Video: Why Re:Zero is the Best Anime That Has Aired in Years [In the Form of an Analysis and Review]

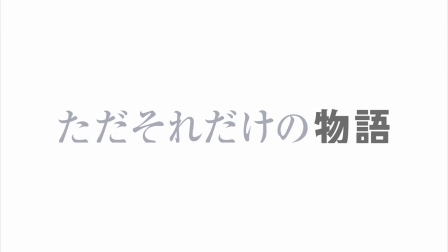45:01 Did you notice that the title card for the episode for the finale had a white background as opposed to the usual black? Do you think it was unintentional that I constantly used the phrase light at the end of the tunnel throughout this? That's about as literal a visual representation of that as you could get, at least through the use of title cards.
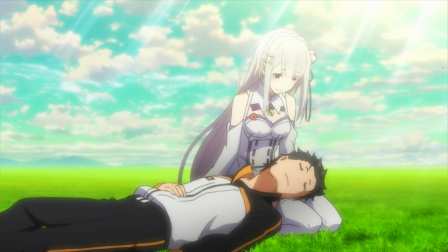45:19 To be fair, some people were upset at the happy ending because they know of things that happened in the source material. I won't say what, since I wouldn't dare spoil people, but I did look up what it was for the sake of covering my thoughts on the show's decision to end where it did.
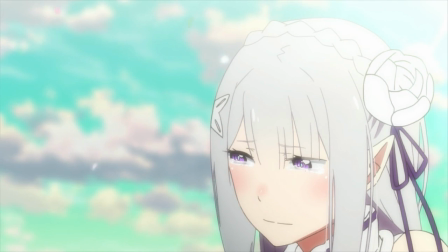45:32 All I can say is that the show 100% made the right choice. The whole theme of eventually finding hope through solid effort would have been kind of ruined if it didn't.
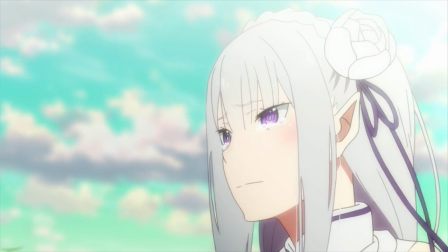45:41 Not to mention, the show wouldn't have felt complete if it didn't end there, despite it being clear that there's more content to be covered.
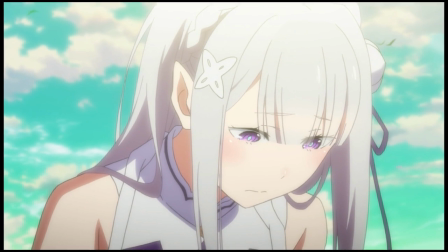45:47 That's all I can really say without being specific. By the way, can you novel nerds stop fucking spoiling shit so much?
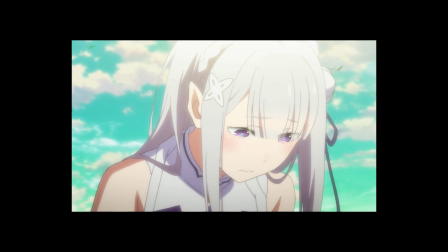45:54 In the process of checking out other people's thoughts on the show so I could know what tone to write with and what parts to address, I'm pretty sure I got spoiled on a pretty major plot point. Thanks for that, dicks. If you know the source material but have the common sense not to say anything, you are an unsung hero.
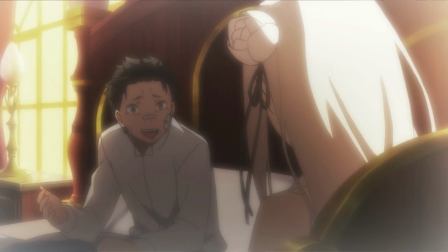46:10 Back to the ending, the only real issue I had with it is that Emilia was a little too forgiving.
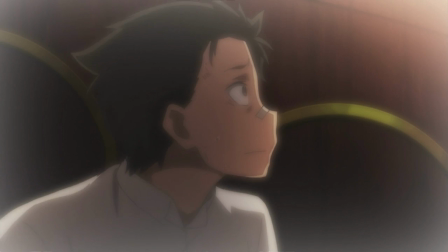46:15 I get that Subaru just saved her and the kid's lives and he can actually communicate his feelings properly this time,
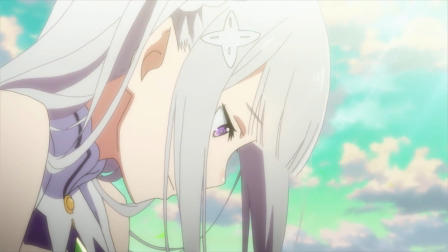46:21 but it would have been nice if she had brought up at least a tiny little bit of anger about what happened before since it was such an empowering scene for her as a
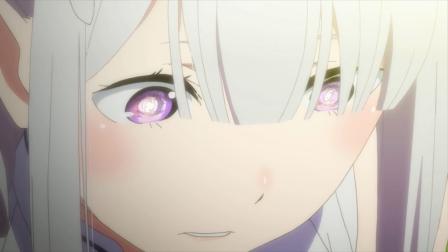46:28 character. I get that it's just in her nature to be upset about what she did, I did cover that angle when I went over the episode,
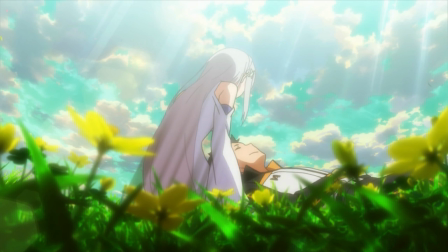46:34 but it just feels like they could have handled it a tiny bit better considering she seems to drop almost every drop of anger she had about the whole
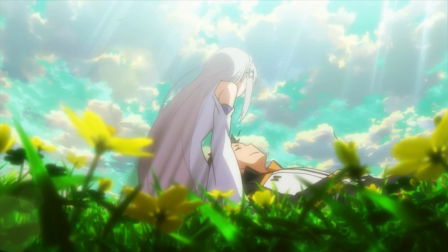46:41 thing.
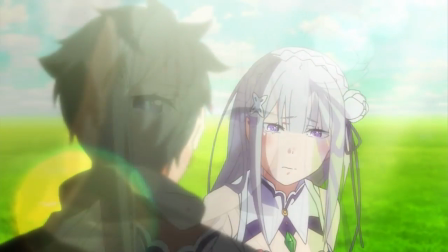46:41 Although, the show did do a great job of establishing just how big a deal it is for Amelia to have someone unabashedly say they love her, and Subaru made a pretty good speech.
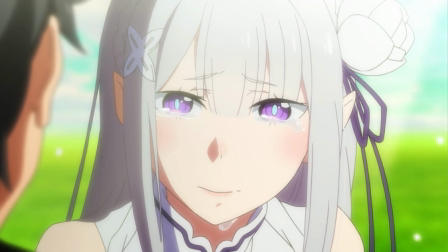46:50 It was just unfortunate that such a strong scene got almost erased in the process. Also, there was too much Bloom.
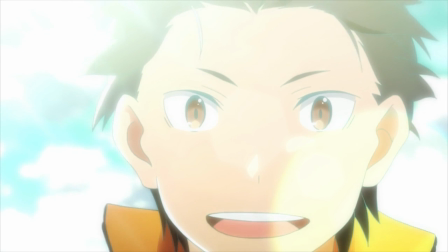46:55 I appreciated the atmosphere they were going for, but sweet Christ did it get hard to see at times.
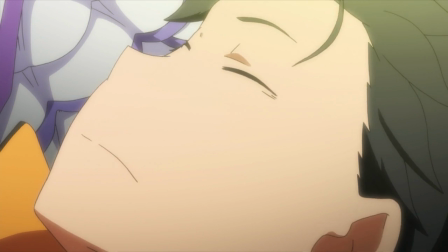47:01 But ultimately, the end of the show was bittersweet. I knew the ending wouldn't be entirely complete and some of my theories would remain unanswered,
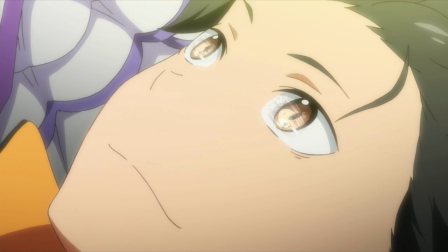47:08 but watching each episode and being able to consider possibilities about what every little thing meant was a blast.
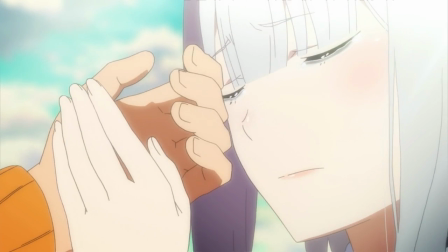47:13 That enough shows do it, mainly because it's so damn hard to pull off,
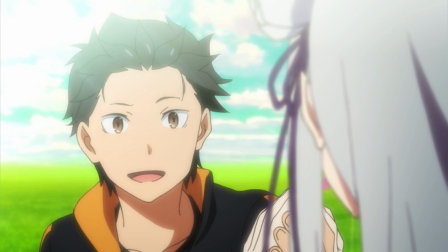47:17 but when you get a show that can keep up with your crazy predictions and sometimes even outdo them, it's just magical.
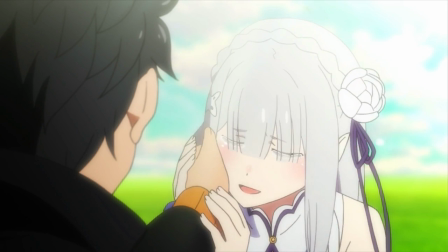47:23 Though like I said, the writing for Subaru is good enough to watch for that alone.
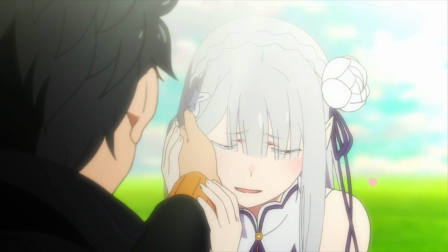47:26 It's just that a show that builds a connected story that encourages actual active involvement as opposed to just passive reception is an art that needs to be more appreciated.
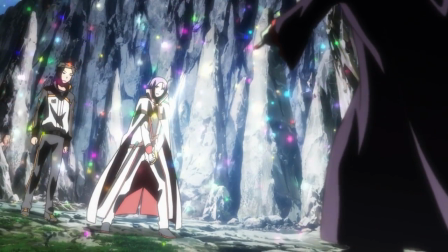47:33 The music and animation are also superb,
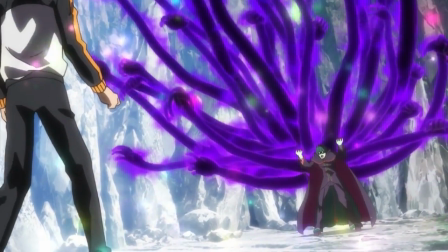47:35 however the former is always up to personal taste. though the director asking for music typically heard in a drama rather than anything specifically anime is a nice change of pace for most shows,
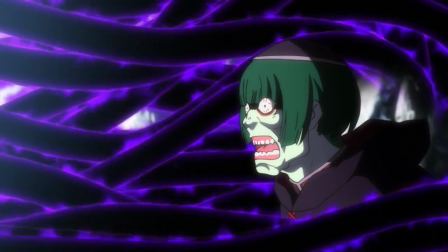47:44 and the latter tends to be specific scenes rather than a constant factor.
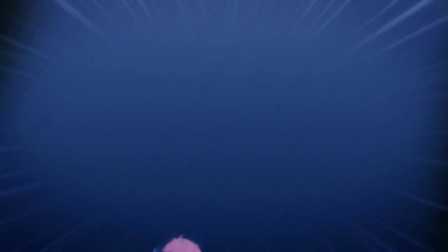47:48 I'll never get over the cut where Elsa is fighting Reinhard and is in first person as she crawls all around the inside of the building.
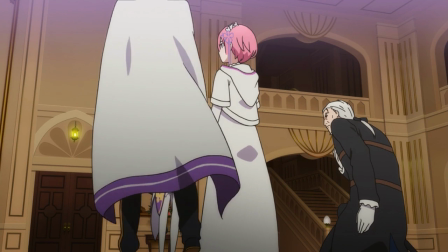47:54 This might be unfair to say, but I think a lot of the negativity towards this show, especially at the start, was largely due to bad blood from other shows.
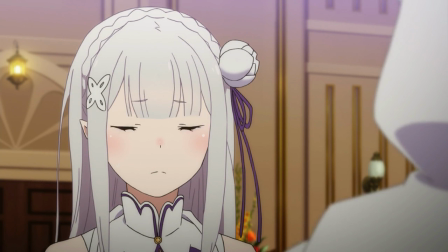48:03 ReZero is a bit of a victim in the time in which it aired.
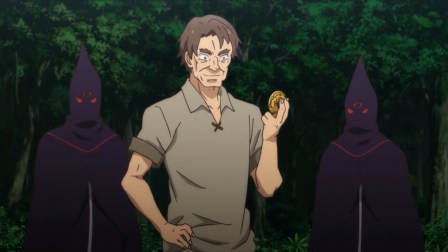48:06 People are so burned out by these types of shows and there's a stigma against light novels, so people just inherently assume there's no worth and just don't see the point in getting invested.
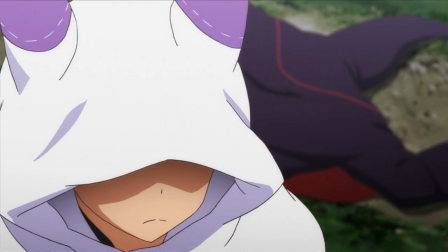48:15 With these kinds of stories that want your involvement, you're a lot less likely to give it if you aren't expecting anything from the show in the first place.
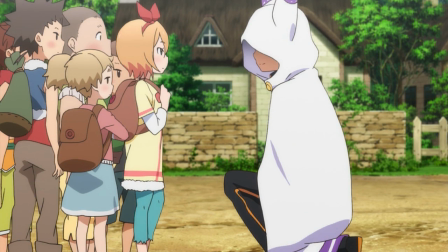48:23 In turn, certain developments can come across as lackluster despite there being enough setup for them to actually work quite well.
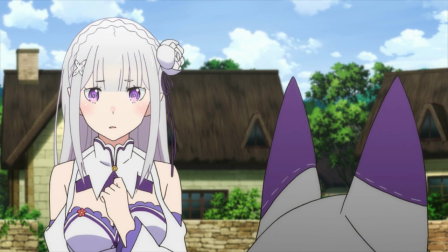48:29 This is a really biased argument to make,
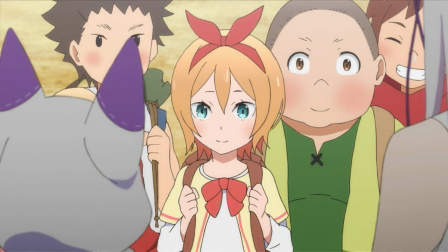48:31 but it's all I could think of when I saw people passing off the show after the first episode as just more self-insert otaku wish fulfillment when I was able to get something so different out of the show.
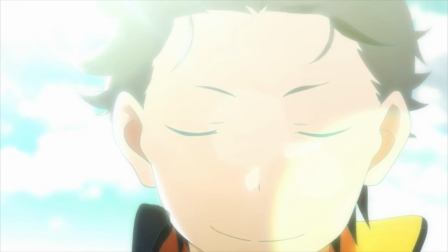48:40 But maybe I'm just too optimistic. But if that means I get to enjoy a show like this as much as I did, I think I'm okay with that. Hey there! If you're hearing this, you made it to the end of the video. I just wanted to take a minute to say something. Long story short, ad revenue on videos has been on a downward trend.
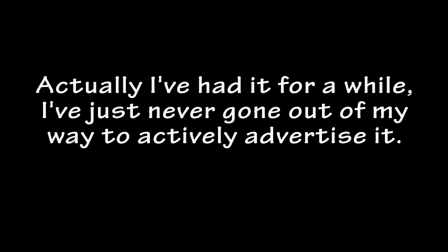48:57 To compensate for that, I have a Patreon. on. Actually, I've had it for a while, I've just never gone out of my way to actively advertise it.
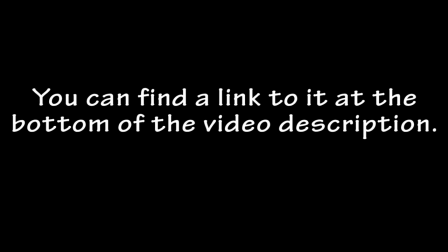49:04 You can find a link to it at the bottom of the video description.